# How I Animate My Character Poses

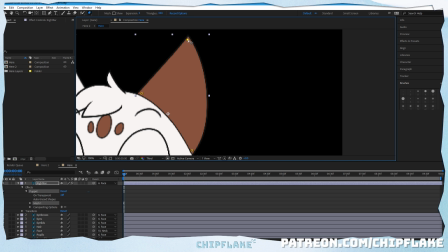(8:17)
So you quite literally stick pins into the part of the image, and you see when I move this one around, the other ones stay there, and that looks quite funky.
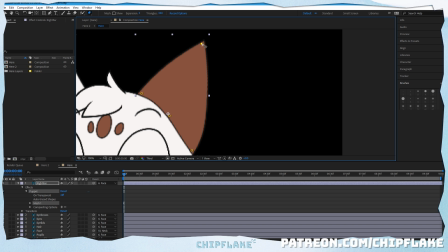(8:33)
I think I need another one here. Yeah, or not. This is fine. So when you move one around, the other two stay there, and it's pretty nice.
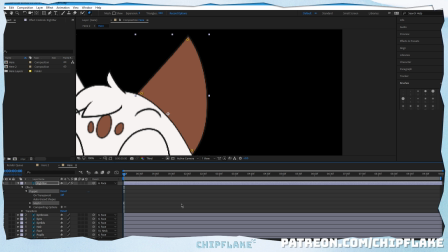(8:50)
So we can use this to create a kind of more
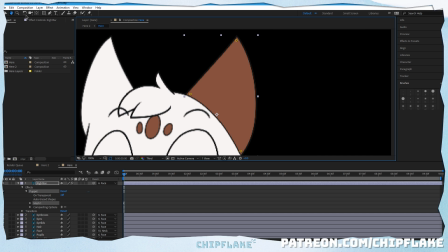(8:56)
natural animation than if I would just rotate it regularly. So it's really good for like ears and hair and stuff.
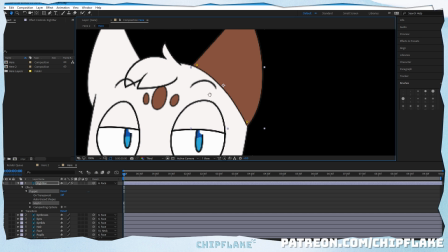(9:04)
I keep the face with the normal. I don't use the puppet tool for to move the face because, you know, faces are like stiff.
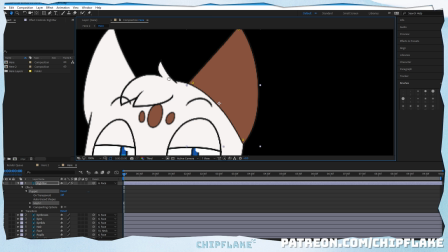(9:13)
But things like ears and hair are very flowy. And they're going to flow in the wind when the head moves.
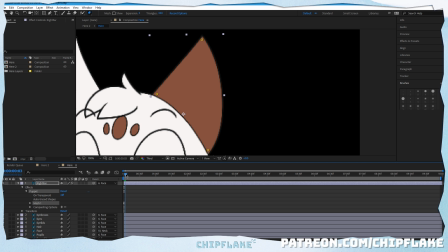(9:20)
Maybe not the wind, but, you know, when the head moves.
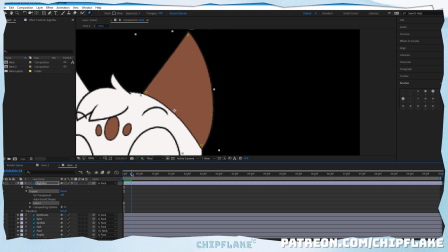(9:24)
So when the head moves forward, the ear is going to move forward too.
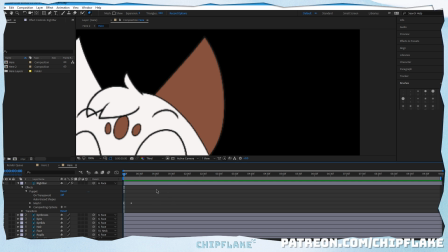(9:32)
As you can see. It's very quick, but you can see it.
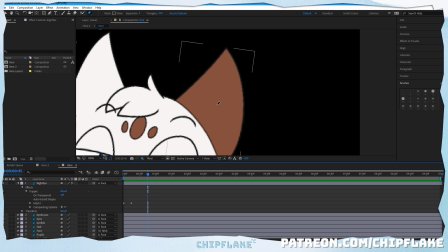(9:39)
And then when the head moves back, the ear is also going to move back. As you can see. I think that's a little bit too much, so I'm gonna click on my layer, press the U on the keyboard.
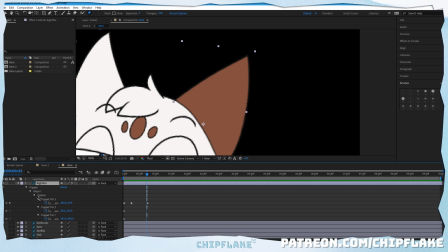(9:56)
That brings up all of the keyframes. So you don't have to keep pressing all of these things and being like, eh, where's my keyframes? You can just press U and all the other crap goes away. Nice. Okay. I'm going to delete this and do a new one.
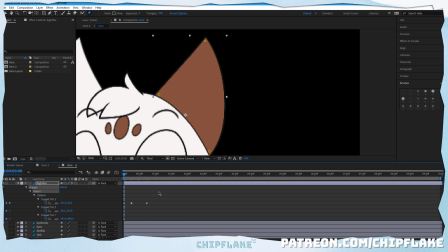(10:13)
That's a bit less, I don't know, extreme.
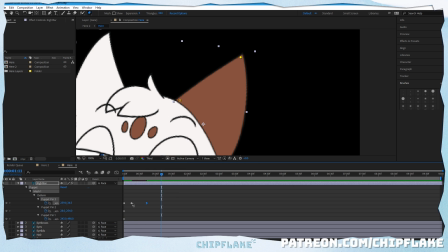(10:21)
And then I'm gonna add some ease to make it nice and smooth.
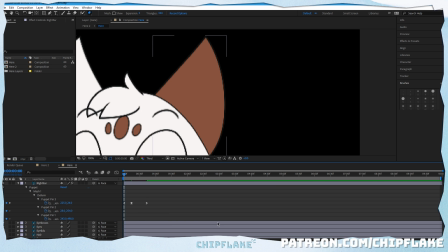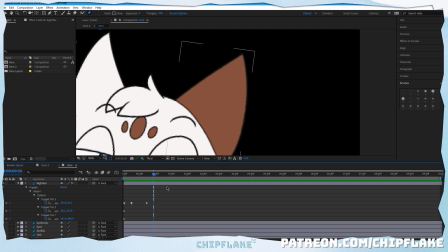(10:33)
But it's still a little bit stiff.
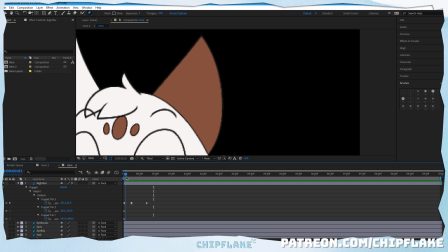(10:36)
So when the head moves back and the ear
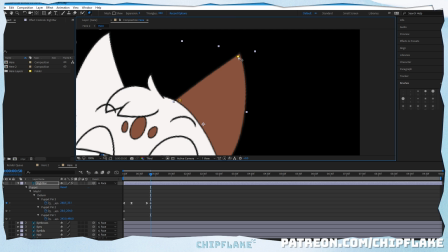(10:48)
kind of catches up, if that makes sense.
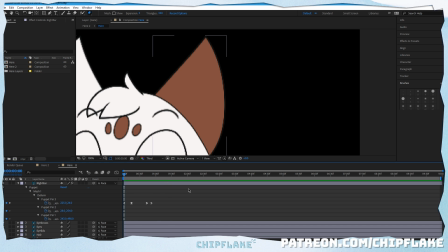(10:54)
Okay, there we go. So as you can see, there's like a gentle little
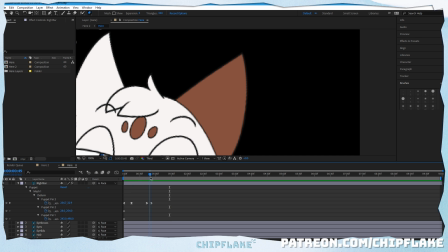(11:03)
return.
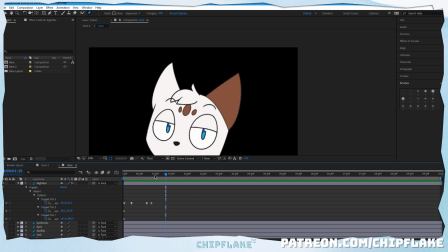(11:07)
So now the ear looks super flowy and bouncy as the head moves.
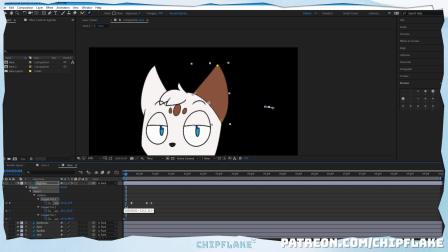(11:15)
What I'm going to do is start the animation a little bit later than the head. So kind of gives the effect that the ear is a little bit lightweight, so it kind of like the head movement pulls it along.
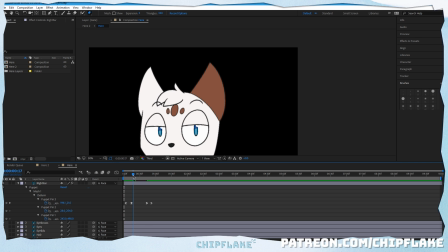(11:31)
That's kind of what I'm going for with all the like forward, back, forward, you know, kind of animation.
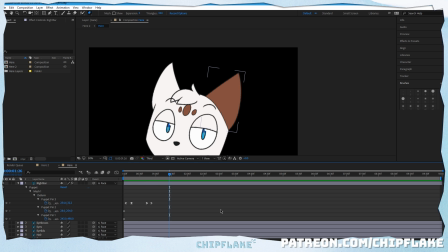So then all that's left to do is go to the end and take the first keyframe and take it to the end.
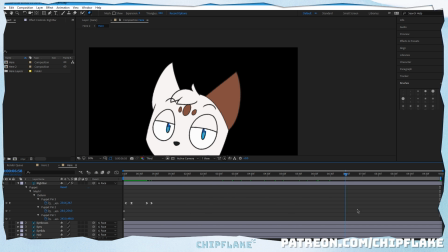(11:54)
So basically, throughout the rest of the animation, the ear will slowly go back to its original position, so that when I press play again, it's gonna loop back. Now, I forgot to do it with the head.
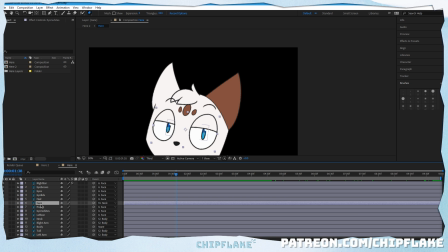(12:09)
So, yeah.
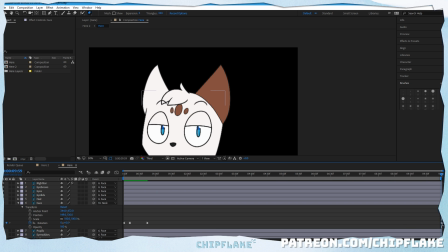(12:13)
There we go. Oops, that's not in the right place. Okay. So now, as you can see, it loops back to normal.